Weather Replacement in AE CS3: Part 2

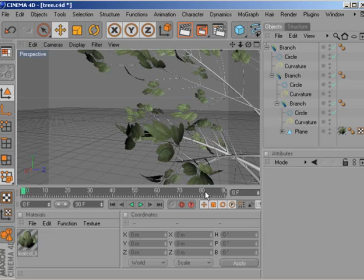258s
Honestly, I don't have too much experience with any of these products, but hopefully it'll give you a good starting point for doing your research if you want to do this sort of thing.
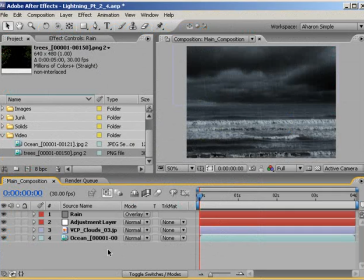265s
Look, no one is saying you must add trees to your project. It's definitely not always appropriate. But in this tutorial, I'm doing it. It's just my little way of helping the green movement. So in the project panel, I'll drop my trees right below the rain layer.
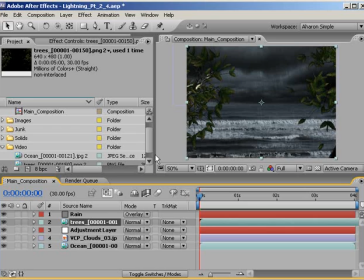278s
Right away, I can see that things don't match up color-wise. Now I could just drop this below the adjustment layer, which would take care of a lot of the compositing issues here, but I'm not going to do that because later I plan on adding some lightning and other elements that will need to go behind the trees,
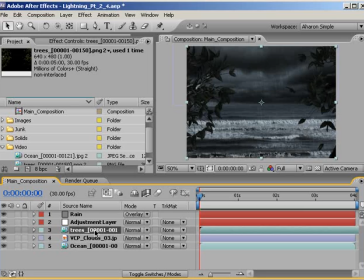293s
and I don't want our adjustment layer affecting those elements. That means that they will need to be above the adjustment layer, and therefore my trees need to be above it as well. So let's try some other color correction techniques. With the trees selected, choose Effect, Color Correction, Hue and Saturation.
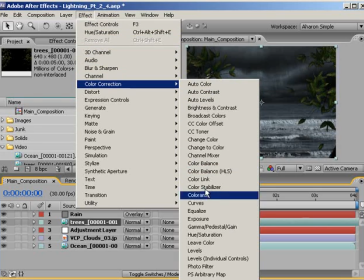309s
Then in the Effects panel,
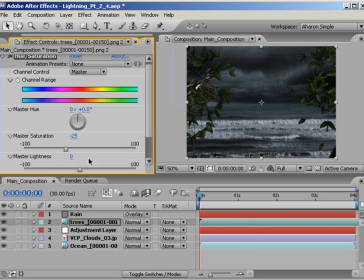312s
set the master saturation down to negative 25, and in the master lightness, set that down to negative 50.
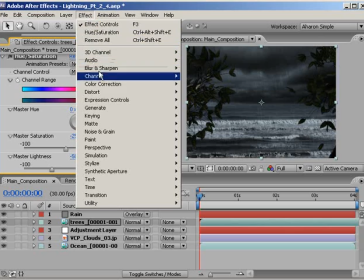321s
Then choose Effect, Color Correction, CC Toner.
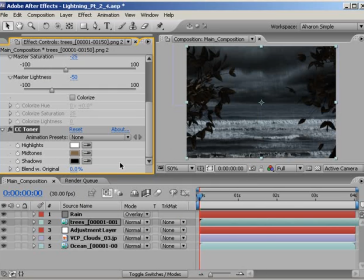327s
This is an effect which can be used to separately tint the shadows, highlights, and midtones. Great for creating a sepia tone effect, but in our case, I'm going to set the midtones to match some of the lighter areas of our composition. I'll play around with the color here a bit until I'm satisfied.
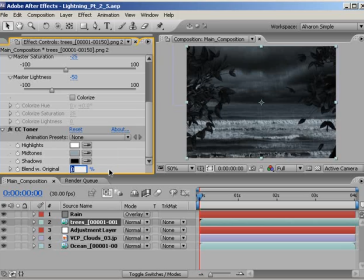342s
Once I'm done with that, I'll set the blend with original property to 20%, which brings back some of the original color. This will be really important when adding lightning because that effect will lighten the scene up a bit, and when that happens, we'll want to see that color.
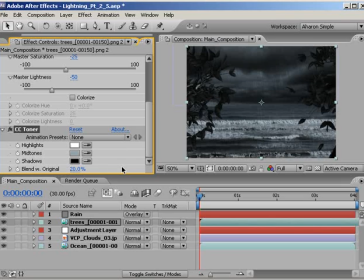357s
Otherwise, it'll look pretty fake. A little color here will go a long way. Finally, looking at the leaves, I can see that they are much too in focus for the shot.
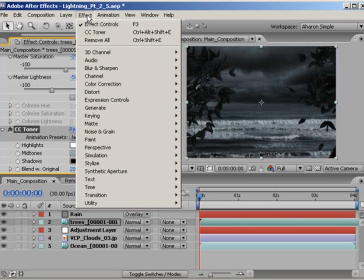366s
So with the tree selected, I'll choose Effect, Blur and Sharpen, Fast Blur.
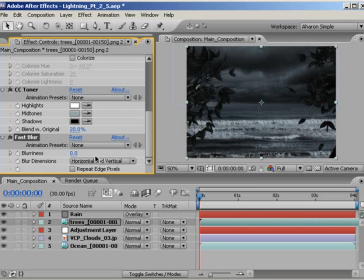373s
Then, in the Effects panel, I'll set the blurriness to 3, which blurs things out a bit. If you really wanted to create a focal effect, you could crank that baby up a lot, but I won't. Last thing here, turn on the Repeat Edge Pixels property to fill in the opacity for the blurred edges.
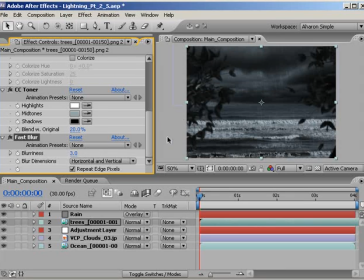390s
And there you go. We have trees that seem like they were in the original shot, more or less.
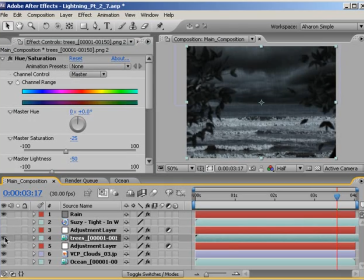394s
By the way, it doesn't have to be trees. It could be something like a sign or even a person that you're compositing into the shot. So even if you can't create an element like my trees, these techniques are applicable to anything you're adding into your shot.
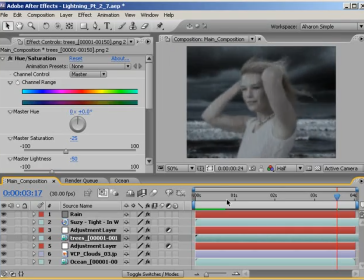407s
When the colors don't match, the illusion is lost. Okay, now for something really, really cool.
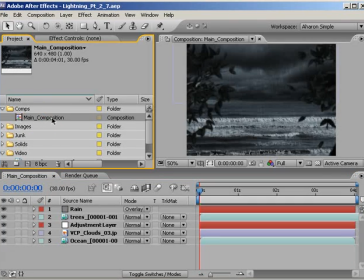414s
In the project panel, let's take our main composition here and drop it onto the Create New Composition button,
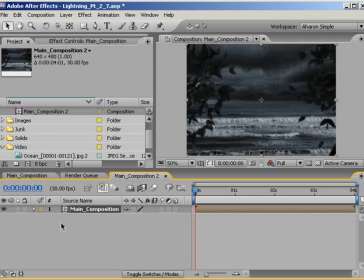421s
which creates a new composition the same size and length of our footage, or in this case, our pre-composition. Now, in the timeline, select the nested composition and duplicate it by hitting Ctrl-D or Command-D if you're on a Macintosh. Then,
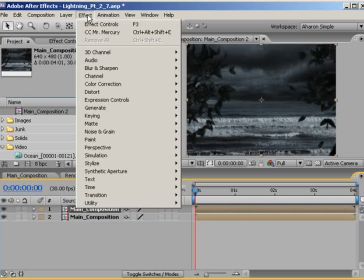437s
with the top layer selected, choose Effect, Simulation, CC Mr. Mercury.
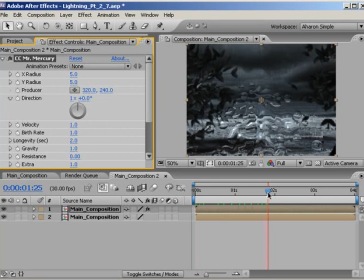443s
If you scroll through time, you'll see that this effect turns your footage into particles made of a mercurial blobby substance. Technically, it's called an ooze. We're going to use the ooze. Ooh, I'm going to get that trademarked. Use the ooze. Okay, sorry. We're going to use the ooze to make raindrops on the camera.
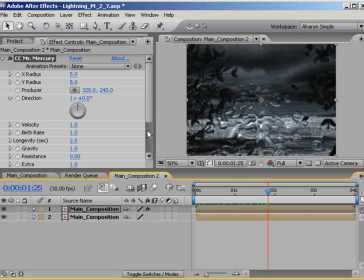461s
The mercury effect distorts the image as if seen through water, so it should work. First, let's set the X and Y radius to spread out the effect a little. As you can see, if I drag these numbers, the effect expands out a bit.
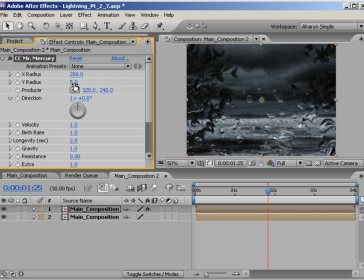475s
So I'll set the X radius to 200, and I'll set the Y radius up to about 150. No specific reason other than I played around with these numbers and these seem good. It'll be different for your project. Next, I'll set the velocity to 0, meaning that the blob particles don't go flying around.
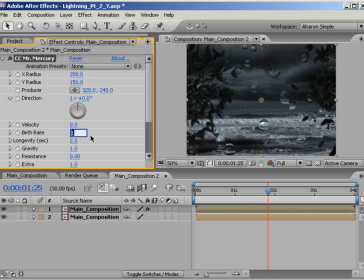494s
They appear and stay put. Next, I'll set the birth rate down to 0.4, which lowers the amount of particles being created. Also, I'll set the longevity up a bit. I'll set it to 10 seconds.
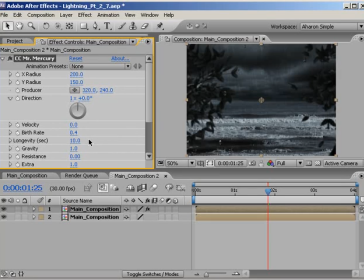507s
This property determines how long our particles live for, meaning how long they are seen on screen before they disappear. And since I want them to stay the whole time, I've set the number higher than the number of seconds in the composition. Now the particles will move down the screen, not due to velocity, but due to weight.
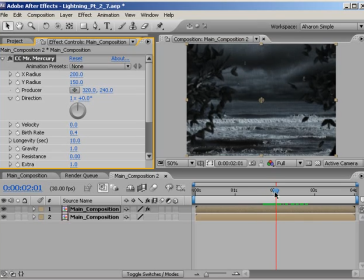524s
But I don't want that to happen. I just don't like the way it looked. I mean, you can play around with this and see if you get something realistic, but I'm going to set the gravity to 0 so that they don't move down. Next, set the influence map pulldown to constant blobs.
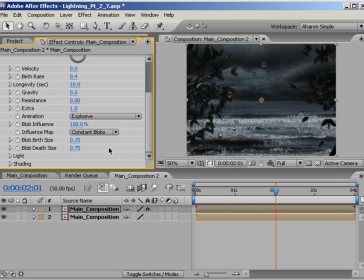538s
This has to do with the way the blobs animate on and off, and I want them to just pop on, so this is the setting that I need for that. Next, we're going to set the blob birth size and blob death size both to 0.15. This controls how large the particles are when they appear and disappear. However, I'm not really happy with this.
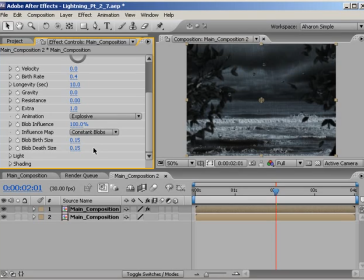557s
I want some variation in the size, so I'll add an expression to both properties to randomize the number. I'll be using the wiggle expression, which I covered extensively in my tutorials on working with expressions and expression controls.
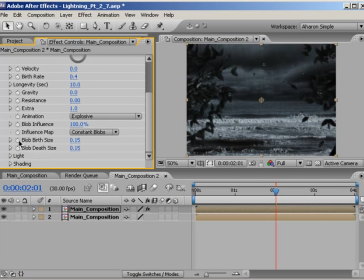570s
So, in the effects panel, I'll alt-click on the blob birth size property stopwatch to add an expression.
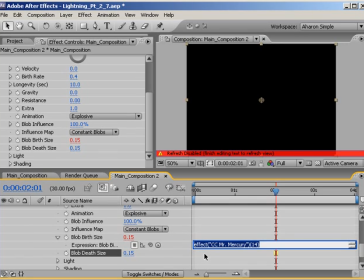577s
And then in the timeline, I'll go into the expression editor and I'll type wiggle, open parentheses, 30, comma, 0.2, close parentheses,
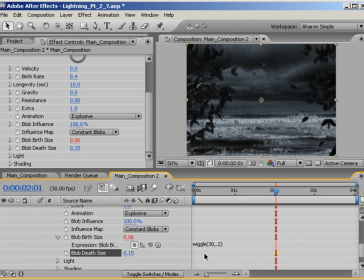590s
which means change the value 30 times a second by adding or subtracting a value up to 0.2. This causes the blob birth size property to randomize at every frame so that each particle will be created at a different size.
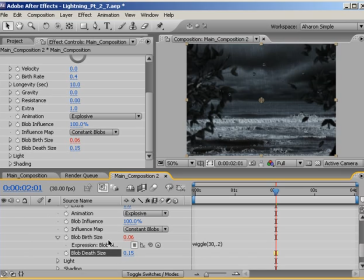605s
But the thing is, we also want the blob death size to match the blob birth size so that the size doesn't change over time.
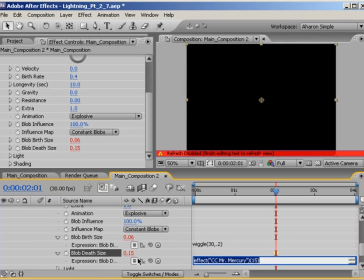613s
Alt-click on the blob death size property stopwatch, and then in the timeline, use the expression picwhip to link the value of this property to the value of the blob birth size property.
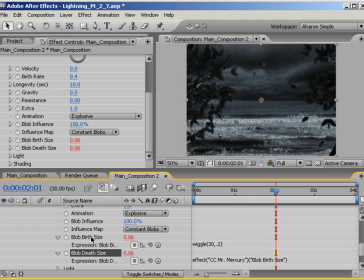625s
Now the values will be randomized, but the birth and death size for that particle will be exactly the same. At least that's my understanding of how the plugin works. I have to admit, I rarely, if ever, use this effect.
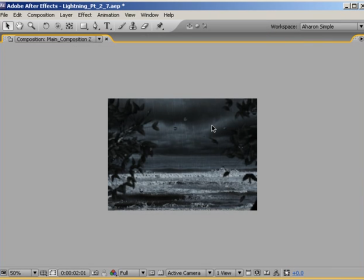637s
Now, as I look at the animation, I can see that the dots are all perfectly round.
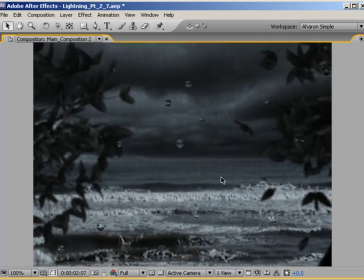642s
That isn't the way it happens in real life, at least not always, so we need to find a way to make the dots oblong or distorted in some way.
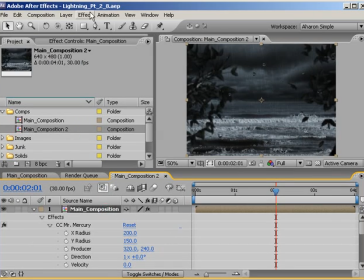649s
So, with our blobby layer selected, choose Effect, Stylize, Roughen Edges.
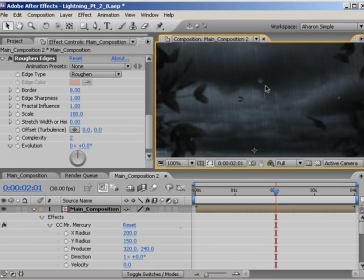657s
That looks pretty good as it is, so I'll leave it alone. It doesn't really happen too often in After Effects when you apply an effect, but in this case, it's just dead on. Finally, since the raindrops are up close to the camera and the background is in focus, then the blobby raindrops need to be out of focus.
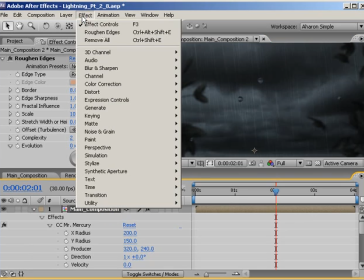674s
Select the raindrops and choose Effect, Blur and Sharpen, Fast Blur.
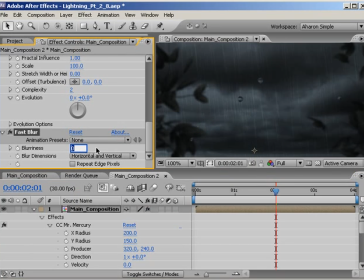680s
In the Effects panel, set the blurriness up to 4. All right, a quick RAM preview and it's looking good.
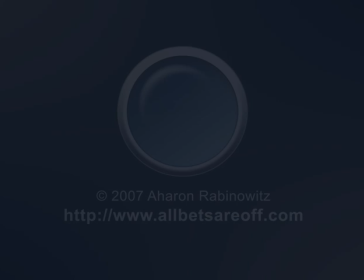688s
Next time, we'll look at how to create realistic lightning effects. Once again, this is Aaron Rabinowitz for CreativeCow.net.
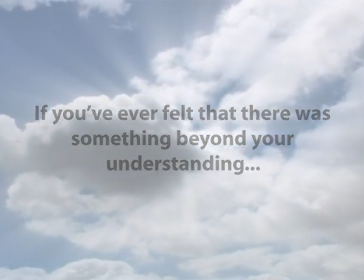700s If you've ever felt that there was something beyond your understanding, something you couldn't see, but that you knew existed,
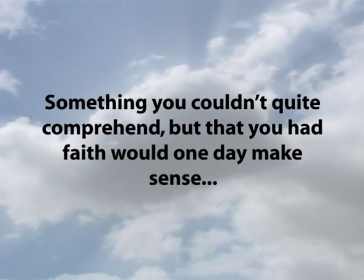709s something you couldn't quite comprehend, but that you had faith would one day make sense,
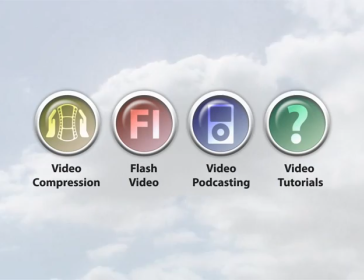715s you're not alone. We can help you make sense of video for the web.
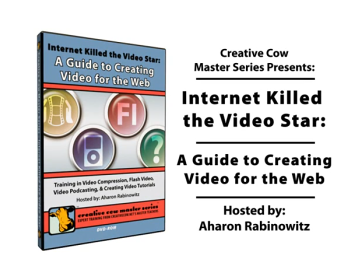721s Watch Internet Kill the Video Star and renew your faith in yourself. Brought to you by the Ministry for Better Internet Video.